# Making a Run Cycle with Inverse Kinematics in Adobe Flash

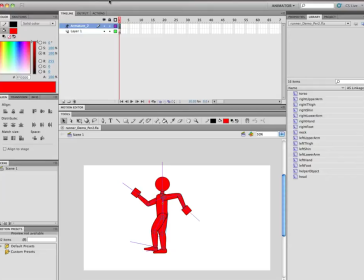Okay, it's really simple to do. So I'm going to need 7 keyframes, 14 frames. We'll go 15 for now. So I'm just going to go and insert frame.
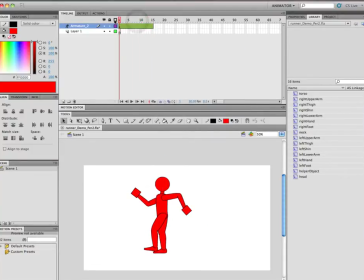Okay, and that just gives me that time. That just gives me that time for the first 7 frames.
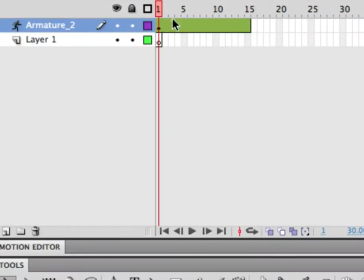Now the inverse kinematics, or the armature layer, works a lot like your motion tween. So in order to create a new keyframe, you don't actually go in there and right click and say insert keyframe.
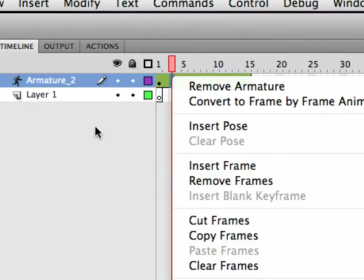You'll see that there is no insert keyframe in our little list here, okay? All you have to do is move the guy and it creates a keyframe.
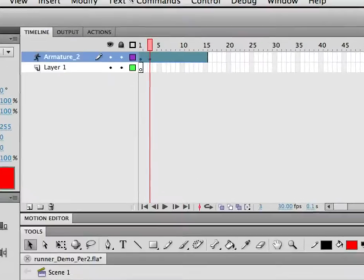So if I just grab his hand and I just move it like that, all of a sudden you'll see, look, there's a new keyframe, okay? So this is good and bad. Because what this means is you have to be very careful with, you have to be very mindful that you know where you are in time.
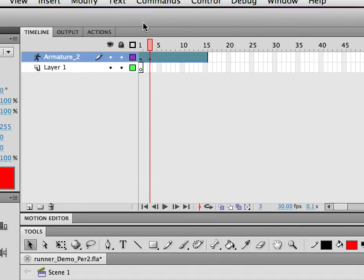That's a strange statement to say if taken out of context, but I think you understand what I mean. In other words, you have to be very mindful of where this playhead is. Because if you want to modify keyframe number one, but you're not paying attention, and you're over here on frame number eight, and then you start moving them around, you've made a new keyframe.
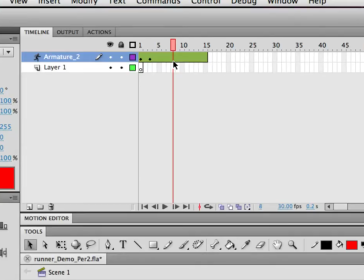You haven't actually changed frame number one. And you can sit there and do a ton of work, and then look up and realize, I wasn't on the right frame. And you've either A, created a new keyframe, which is now useless, or B, you've screwed up another keyframe that you needed to keep the same.
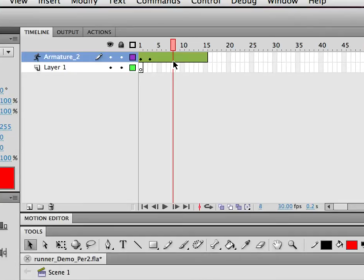So one of the things that I have to stress the importance of here is always being mindful of when you are in your animation. Not where you are, but when you are in your animation. So always double check this up here.
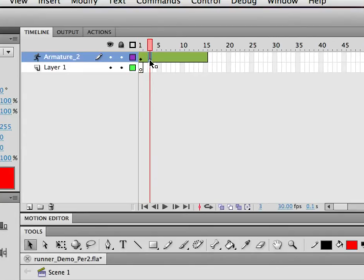So I'm just going to click on this keyframe, and I'm just going to remove that pose. So cut pose. See you later. Okay, now let's go back to frame one, and let's modify frame one here
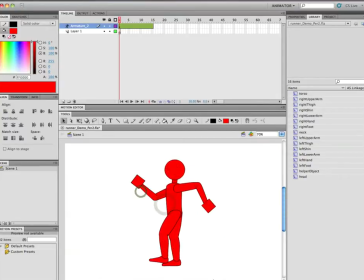to look exactly like what we want from our example.
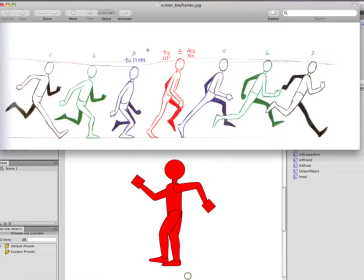So just go back to preview. I've got the image open here. And okay, so the front leg is stretched out forward, and the heel is striking the ground. Back leg is kicked back.
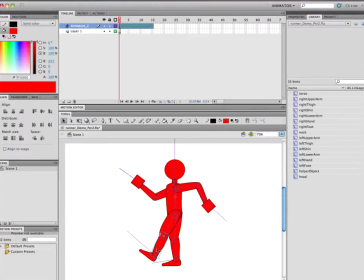So now I'm going to, and this is what's so cool about the way that this works in the inverse kinematics, is you can just really just go to town in positioning your guy. Now I already have the arms kind of already set up because I did this second period, okay? So I'm cheating a little bit.
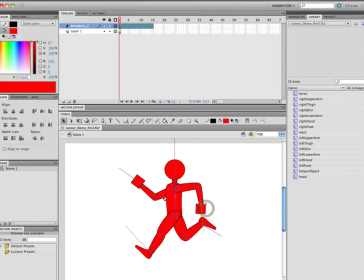And realize that different postures mean different things. So one of the things we were talking about second period is, right now with his posture the way he is right here, he's not jogging. He's running, right? Because he's kicking his legs out, his arms are really swinging out far.
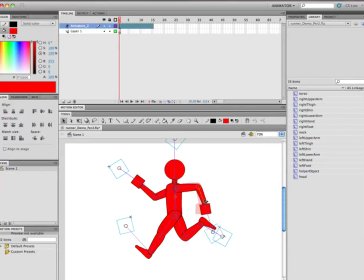This is not a jog, this is a run. And it's actually really important to understand that, because if you're not careful, the body posture and the way the body is moving, that can really affect what happens.
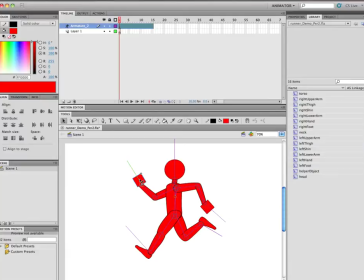So basically, this needs to be a high-speed deal. If I go back in later on, as I'll show you, and slow this down, it's going to look silly because the body posture is obviously calling for him to be running.
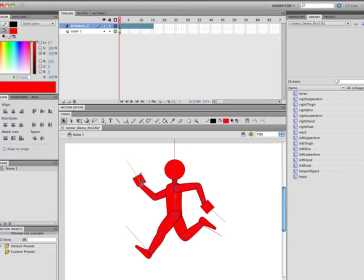But if I slow the animation down too slow, and now he's going about the speed of a jogger, but with this body posture, it looks silly. So these are important things to kind of keep track of, but that, you know, you'll get there, you'll understand that. So there's keyframe number one. So we'll just go forward a little bit, and keyframe number two
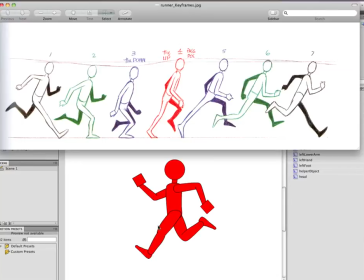is just gonna be the knees up a little bit, slightly bent, and then this leg's coming forward.
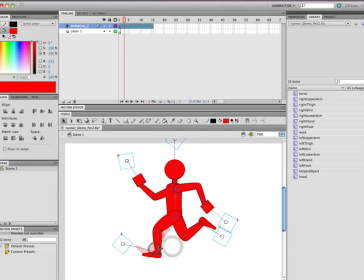So kind of like this. Foot flat on the floor, whoops.